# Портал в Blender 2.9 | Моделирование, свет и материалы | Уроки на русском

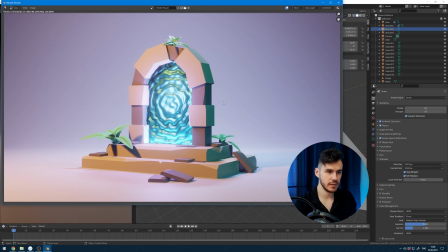(24:41)
Также не забывайте о том, что ваше изображение, ваша миниатюра должна выделяться от заднего фона. Что я здесь имею в виду? Сейчас вроде бы все неплохо, она у нас чуть более темная, и за счет теней она выделяется на том фоне.
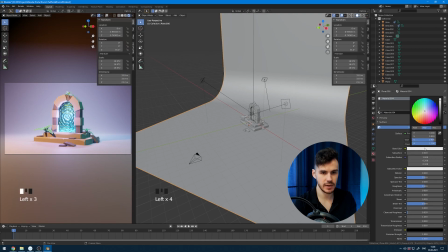(24:57)
Здесь я забыл добавить материал, его можно добавить, и это станет сильно понятнее и интереснее,
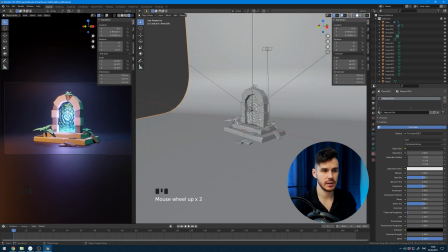(25:04)
если мы, например, сделаем контраст и на темном фоне дадим светлый объект. Так вот, просто изменив цвет у материала, base color, мы добавили разнообразие.
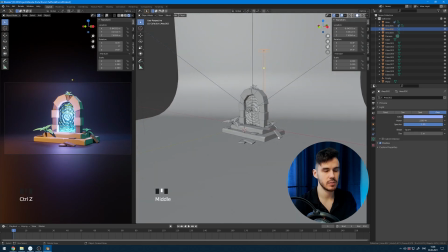(25:14)
Так, здесь я, наверное, не буду менять тот источник света.
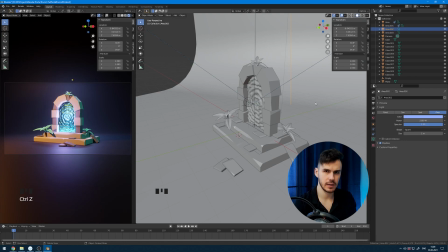(25:17)
И так вы можете экспериментировать, используя Adobe Cooler или Color, какие-то свои вариации с цветовыми схемами добавлять.
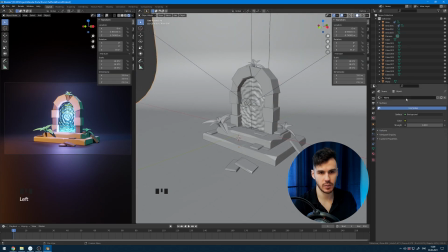(25:26)
Не забывайте о том, что мы выключили в параметре World. Здесь общее глобальное освещение мировое. Мы можем нажать единичку, вернуть силу. И здесь цвет поменять на какой-то другой оттенок.
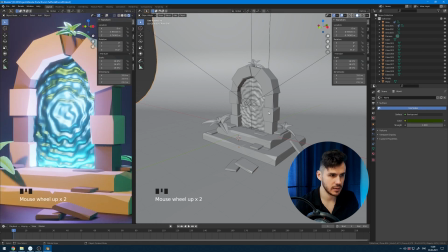(25:38)
Посмотрите вот сюда. Именно вот здесь, как только я меняю вот этот цвет, меняется цвет теней.
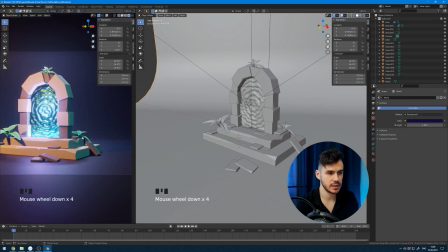(25:46)
И так вы можете еще больше объединить всю картинку и сделать ее интереснее.
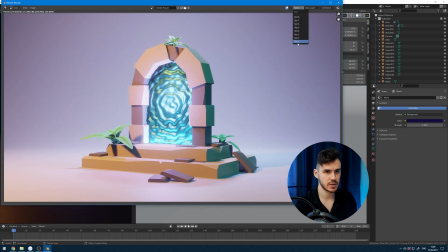(25:51)
И таким образом, если мы сравним вот это, можем поменять слот 2, ну, нажать Render Image, посмотреть, что получится.
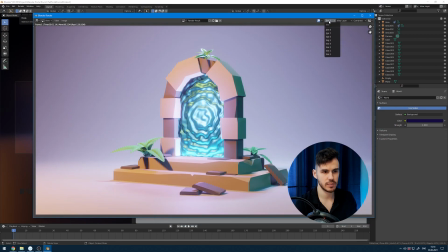(26:00)
И между этими двумя слотами можно переключаться, смотреть, что вам больше нравится. И так пробуйте всегда экспериментировать, смотреть,
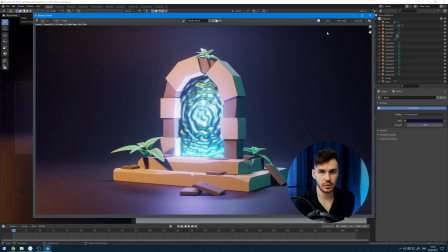(26:09)
менять какие-то параметры по очереди и подбирать то, что даст тот результат, который вам будет больше всего нравиться. Свои результаты вы можете загружать в Instagram, меня там отмечать. Я стараюсь также смотреть ваши работы, если что, комментировать или хотя бы лайкать. О том, как это все делается, я думаю, вы уже сами разберетесь. И до встречи в следующих видео.
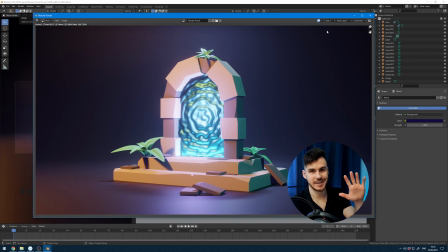(26:28)
Пока!